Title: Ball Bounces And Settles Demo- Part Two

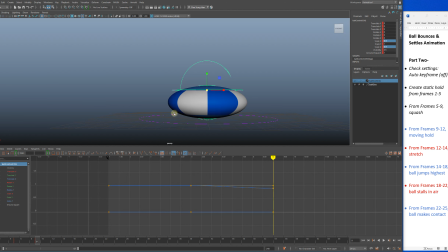(12:26)
So it's a whole lot less, right?
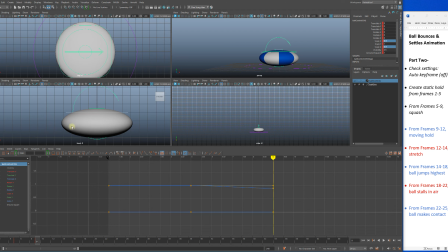(12:30)
Because normally it's gonna stretch up to here, like 5 units. All right. But since I did that, you know, it still squashes all this much down, but it's less wider, so it maintains it. See?
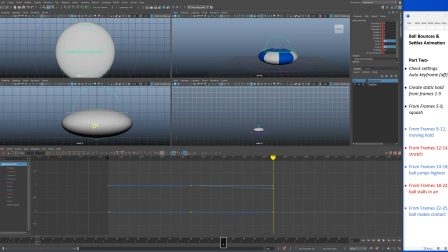(12:48)
So for example, if I go boom, boom, see, from here, here, here,
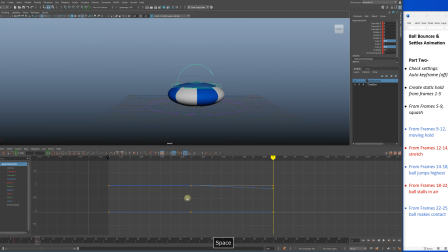(13:02)
see, that's to maintain the volume. This is really important. It looks like I'm nitpicking, but I'm not. It will really irk you when you notice that the mass is kind of wobbling, you know, all over the place. All right, so 0.9. Okay, good.
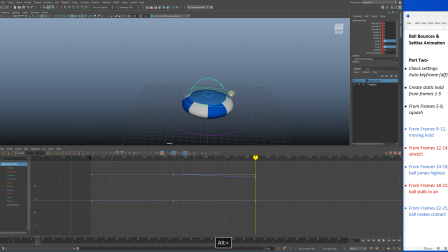(13:22)
Oh, and also when I look here, the center of gravity, the one that I animated, right, the X and Z scale. Okay. You notice this is what it is.
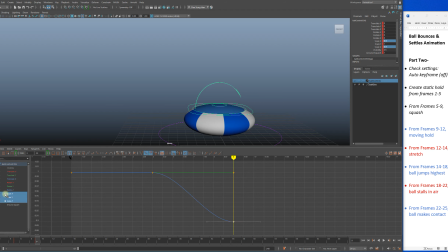(13:35)
This is, if I select that, okay, you notice here and here, but the Y is left alone. That's why it's straight and static. This means a negative scale, you know, going from 1, watch,
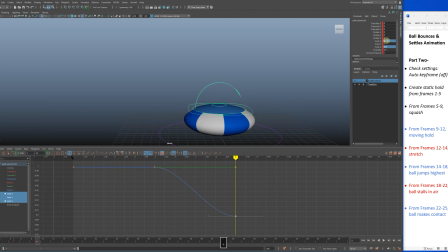(13:52)
1 to a negative. So it's going negative value. Yeah. And like I said, I did all of that just to offset that, you know, super wide pancake look that was created because of him.
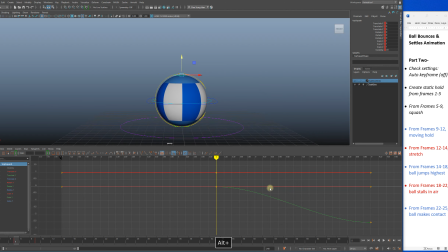(14:11)
You know? All right. Hopefully that makes sense. You know, I have to explain it. I can't just keep on doing it and just have students follow along, like, you know.
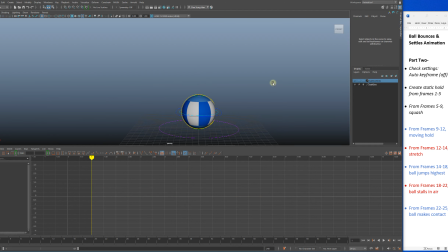(14:27)
All right. So let me play Alt and V as in Victor. See? It's a nice squash. I like the shape. Boom, nice. All right, now I'm gonna do the
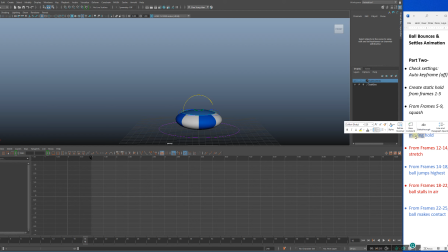(14:42)
a moving hold, but it's not literally moving, but it's a hold. Holding the squash. I should name it that. Holding
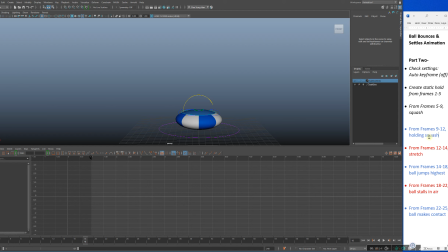(14:59)
yeah, holding squash. And what do I mean by a holding squash? Well, I'll bring over this file, okay?
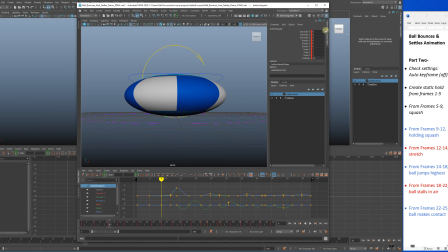(15:11)
And oh god, right, just so I can.
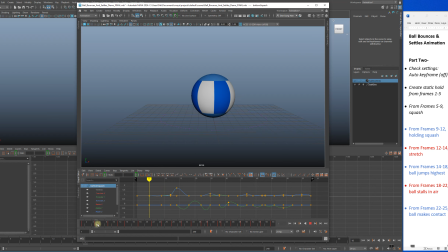(15:17)
So so here's our squash, right? Remember, and then 9 to here, okay? And it's a slight difference. So 1, 2, 3.
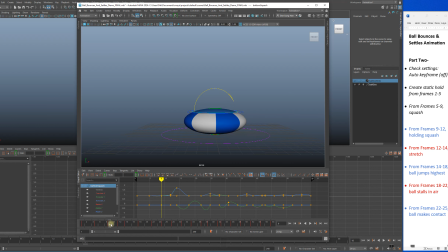(15:32)
Okay, I left it here so that it stays on the ground, you know, so it squishes and then bop, bop, bop. And this is what you call like a moving hold, so that it needs time to kind of expand, you know, to release its energy, right?
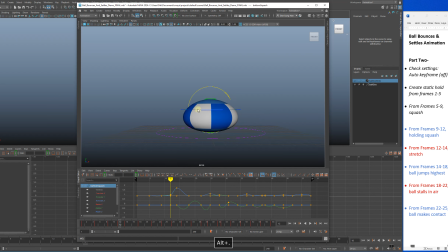(15:51)
It needs time, just like 1, 2, 3, 3 frames where it squash, and then 3 frames to kind of release its contraction, you know, because it has to release all that pent up energy. So it just bam, and then 1, 2, 3, and then boom.
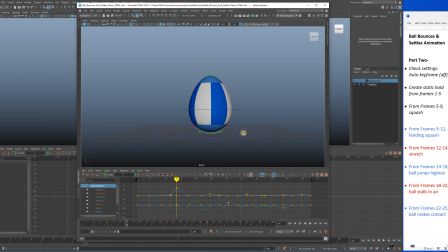(16:11)
So that's a bit of a timing and spacing trickery.
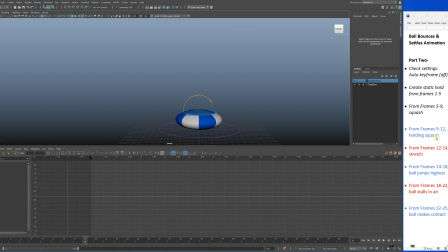(16:17)
Anyway, so that's your holding squash. Let's do that. So I'm gonna select everything, right? Select everything, see all that. And again, to go from major keyframes is your greater than sign or your less than sign to go back and forth.